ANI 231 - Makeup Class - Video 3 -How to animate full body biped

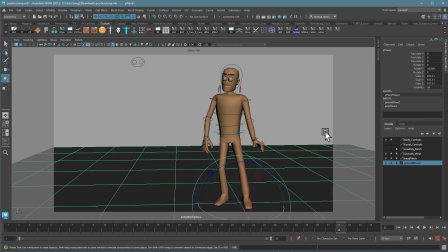[28:56]
And then of course lock that layer. I don't have any lights in this scene, so I'd have to add lights back in, but for right now, I'll just go with the default lights, that's fine. I do, however, I was gonna say I need a camera, but it looks like I set up one. I'm not crazy about it, but it's fine. I just want you guys to see how the animation part of this works.
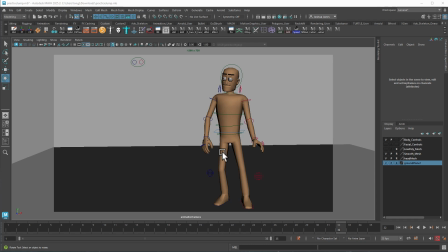[29:17]
This should actually be all very familiar. So let's just look at the poses first.
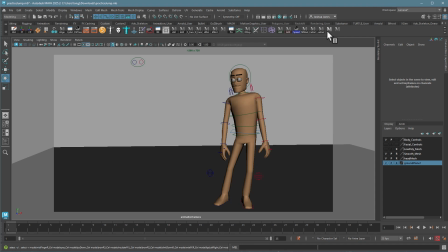[29:22]
I'm gonna hit my select all button. Hopefully it works with this guy. Nope. All right, I'll make new ones.
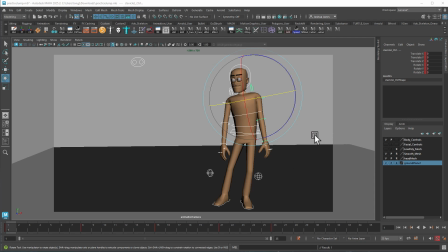[29:28]
All right, that probably took me 20 seconds. Once you get used to this, it's really fast to make select all key all buttons, so don't let that part scare you ever.
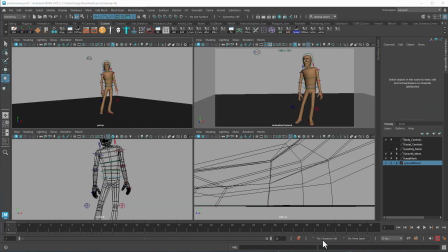[29:35]
Oops, I forgot to add in facial controls. I guess I get to make them again. The nice thing is with the buttons that actually work, I just fix it.
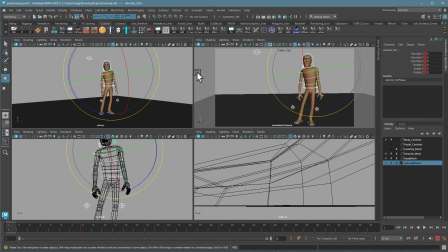[29:43]
Again, another 20 seconds, no big deal. Nice thing about these buttons too is that they're selecting things even when you don't see them. So right now, my select all button grabs all the facial controls even though I can't see them, which is really great when you're doing your blocking.
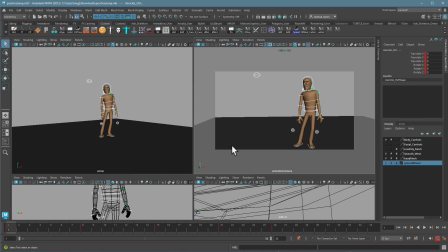[29:59]
All right. So we can now see our keys.
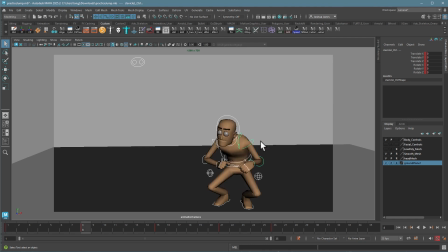[30:04]
We have first pose, anticipation pose. Looks like the eyes are disappearing there. I have to fix that. The jump pose, landing, and follow through. So not a really impressive jump.
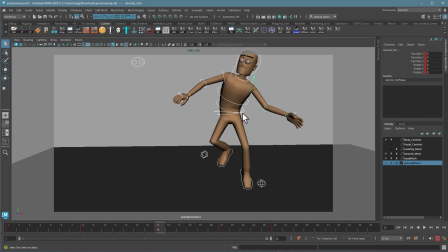[30:21]
I don't know what I was thinking. I'm going to fix that really quick. The pose looks nice and all, but it's just not enough height. So I'm just going to grab these controls here, and I'll switch to world mode and just move the character. Oops. It's this control and that control.
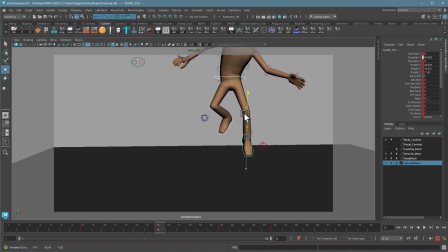[30:36]
So these three controls will move the whole character. So I'll go ahead and jump him out of frame a little bit. I could also adjust the camera. But either way, that's a little more interesting.
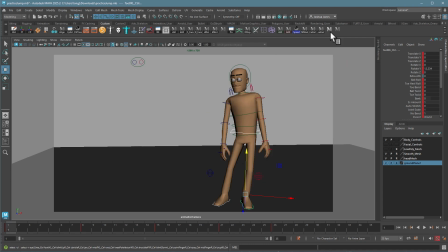[30:49]
I also want to play with my timing. So here I'm going to hit my select all button and go to my dope sheet or graph editor.
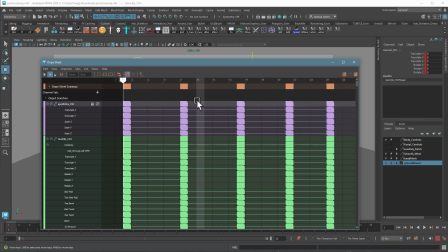[31:00]
And now I can play with the timing of each pose.
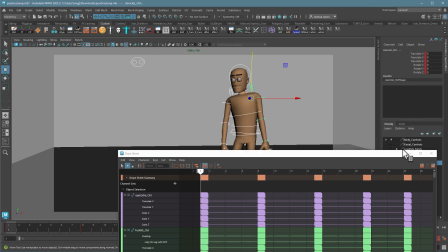[31:05]
So one more time, I'm going to watch it.
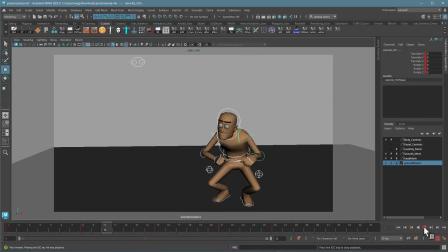The jump actually is pretty good. Anticipation's a little dull, and the follow through is a little slow, or a little fast for me.
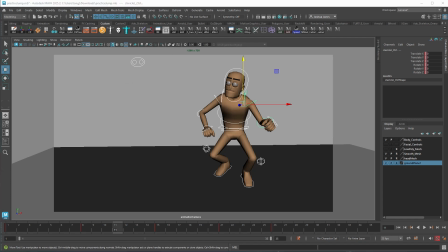[31:21]
So I'm just going to quickly adjust those.
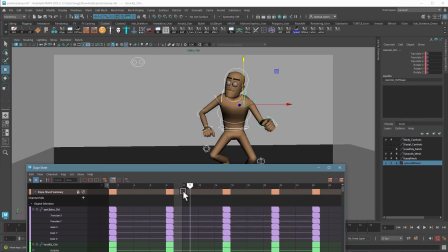[31:25]
Again, the jump is from here to here to here. I'm going to say it's good, but I'm going to grab and make my anticipation a little bit longer.
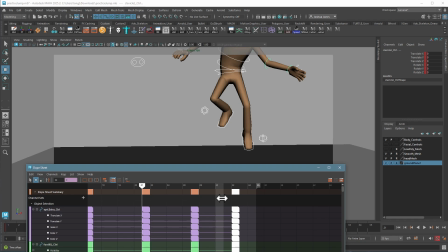[31:36]
So a little slower on that one, and a little bit of extra time on the follow through.
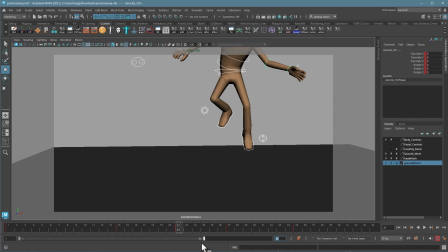[31:48]
Let's give myself some more frames to play with. And let's see how that timing works. That's a little more interesting with the slower anticipation. Definitely better with the higher jump.
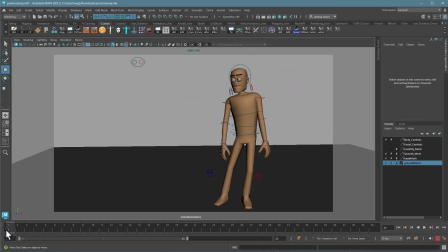[32:06]
Good tip here is don't come back to the same pose you started in. Come back to something different. It'll be a lot more interesting. I'm just going to say this is good. I can keep tweaking it. Maybe I do add a little bit more on the anticipation side of things.
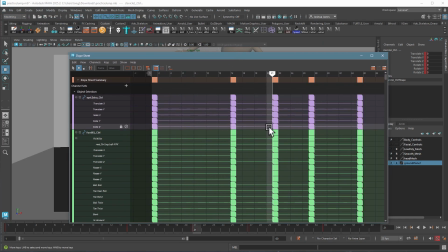[32:21]
Whoa, sorry about that. So here, grab the dope sheet summary here.
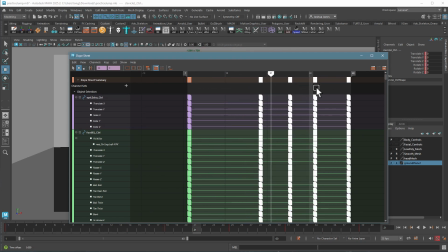[32:28]
Let's add another 4 or 5 frames there.
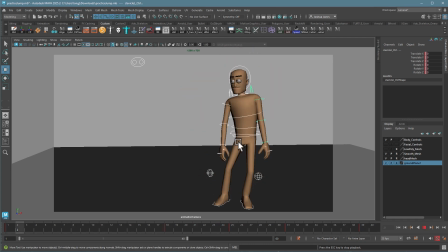[32:34]
There we go. Contrast and timing always is going to be more interesting. Again, the character isn't looking at this from my camera view. That's really important.
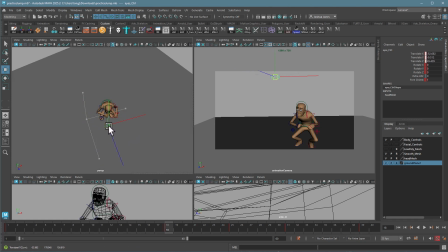[32:45]
So I'm just going to go ahead and adjust it a little bit more in front so I can actually see his eyes.
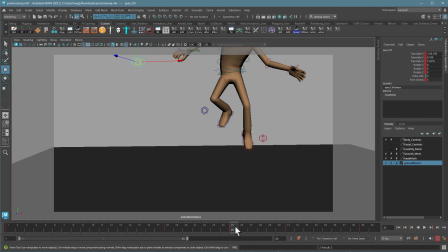[32:53]
That's way better. I can't see his eyes there, but I still want them looking in the same place.
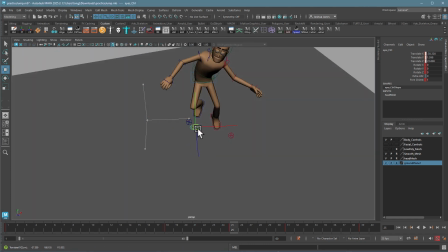[32:58]
So I'm just going to pull it over.
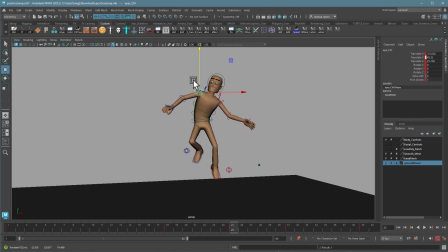[33:02]
Anytime we can't see the eyes, it's going to be really freaky.
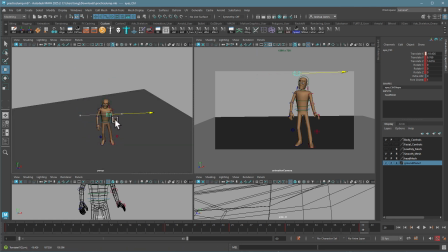[33:09]
Or can't see the irises and pupils, so again, just adjusting for that.
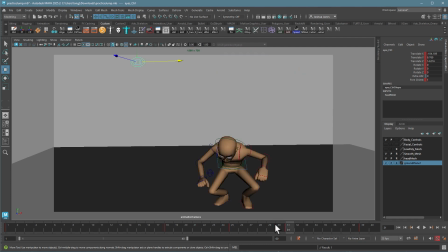[33:19]
All it matters is where it appears that he's looking, not where he's actually looking.
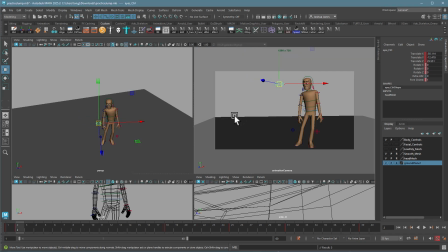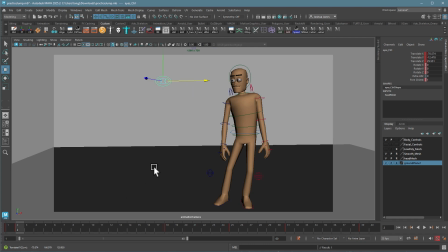[33:31]
There, something like that feels pretty good. Oops, I did that in the wrong key. No problem. I'm just going to middle mouse click on the frame I wanted it on, press S with just this selected, and I can delete this key. So that just copied it over like we talked about today. All right, so same thing we did today.
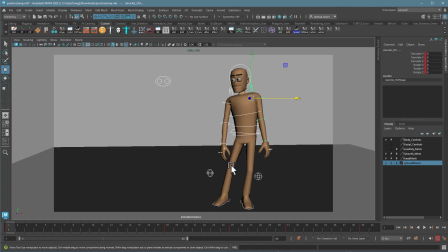[33:49]
We're going to do a pass on the graph editor.
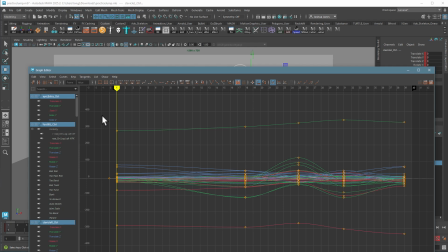[33:52]
So in this one, I know that we're going to start and stop with flat tangents. By the way, if you see this extra key out here, don't delete it. It's really important. It's not in the new version of Max or Maya.
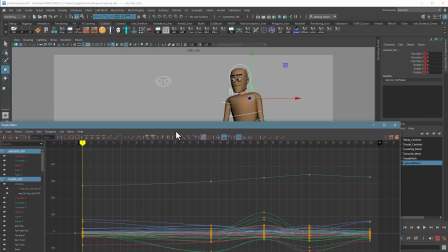[34:05]
It's actually one of the major reasons why we made a new version. I'll explain that later.
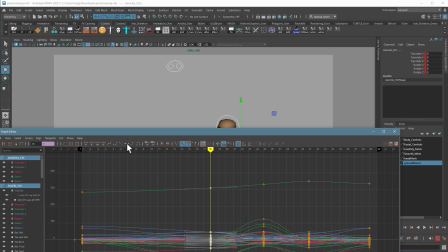[34:11]
So he's going to come down. He's going to ease in and ease out here. But on this side, I want him to accelerate into it. So we could actually add some ease and ease out here, but we're going to just try this out for now.
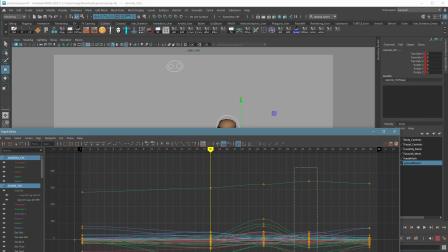[34:26]
At the top of the jump, probably a flat tangent. When he lands, this is definitely a flat tangent, at least on this side. This side is going to be more accelerating, at least for the main root control.
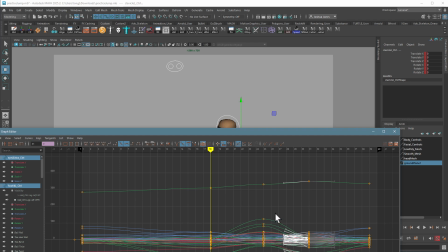[34:40]
I don't need to do this with every part of it. It's the main root control I care about most, but let's just see how it looks. And then ultimately, for the final one, another flat tangent as we ease out the movement. Let's see what that looks like.
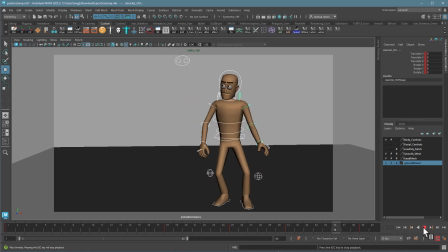[35:00]
Not bad. Now what I want you to notice is that with no overlap, this character is really boring. Everything starts and stops at the same time and just feels really, really dead. So let's go ahead and fix some of that.
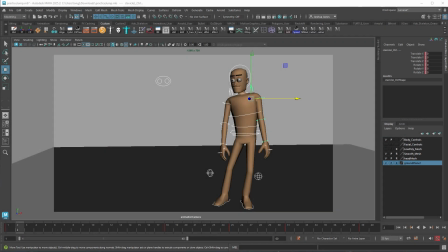[35:20]
So remember, after doing the graph editor, the first pass I'm going to do is just cleaning up stuff that I don't like.
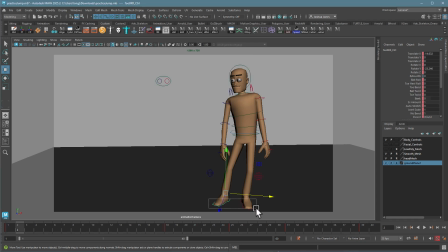[35:25]
That's probably going to be the feet, just like with Lou here. That's fine for the anticipation, but here the feet actually launch up with the character and completely kill the illusion that he's jumping.
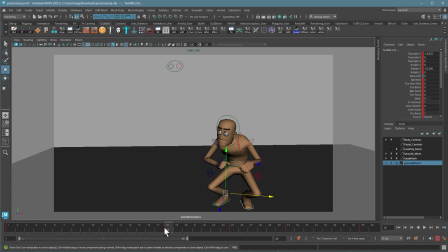[35:37]
So I'm going to take both feet, just the feet, and I'm going to, I could key another pose here. I could also just slide this. I didn't think about that before, but I could slide this until the point where he's going to be jumping.
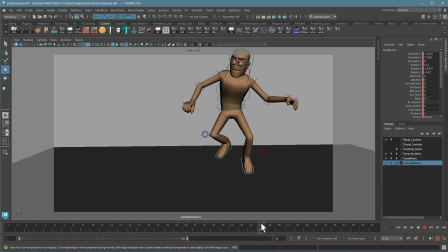[35:56]
So that would work too. Same thing on the way down, as I want the feet to touch the ground first. So I'm going to grab these foot controls and slide them back. So it looks like right here is the first time they're going to hit. So already just doing that
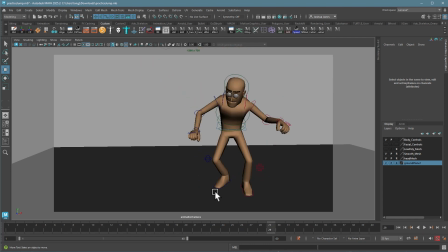[36:15]
is going to make this feel better. It definitely needs more work than just that, but it's a good start. So I could have just left the keys there where they were before and then just added a new key, but this was actually a bit easier.
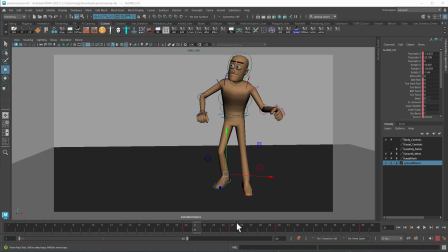[36:31]
That first frame after they jump off the ground is going to be important. And for right now, this feels pretty stiff.
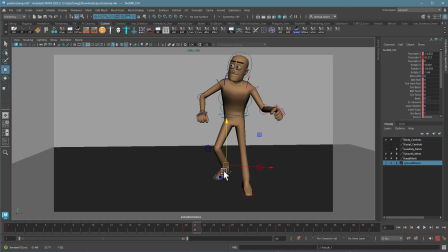[36:38]
So I'm going to go ahead and hike up that knee. I feel like that knee would be a driving force here. So I'm going to do an immediate pose here. So we're flat on the ground, and then that knee is really pushing high. Maybe I'll push it even higher here as well, just to really give it that sense. Oops.
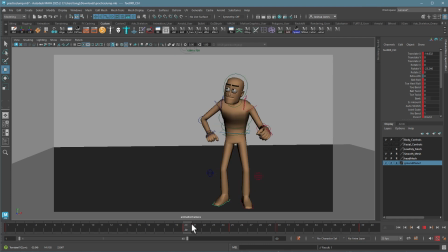[36:57]
Give it that sense that it's driving the motion. There we go. Well, maybe I want to delete a little more. It feels like that leg is still kind of floating up with the body. So maybe I would delay it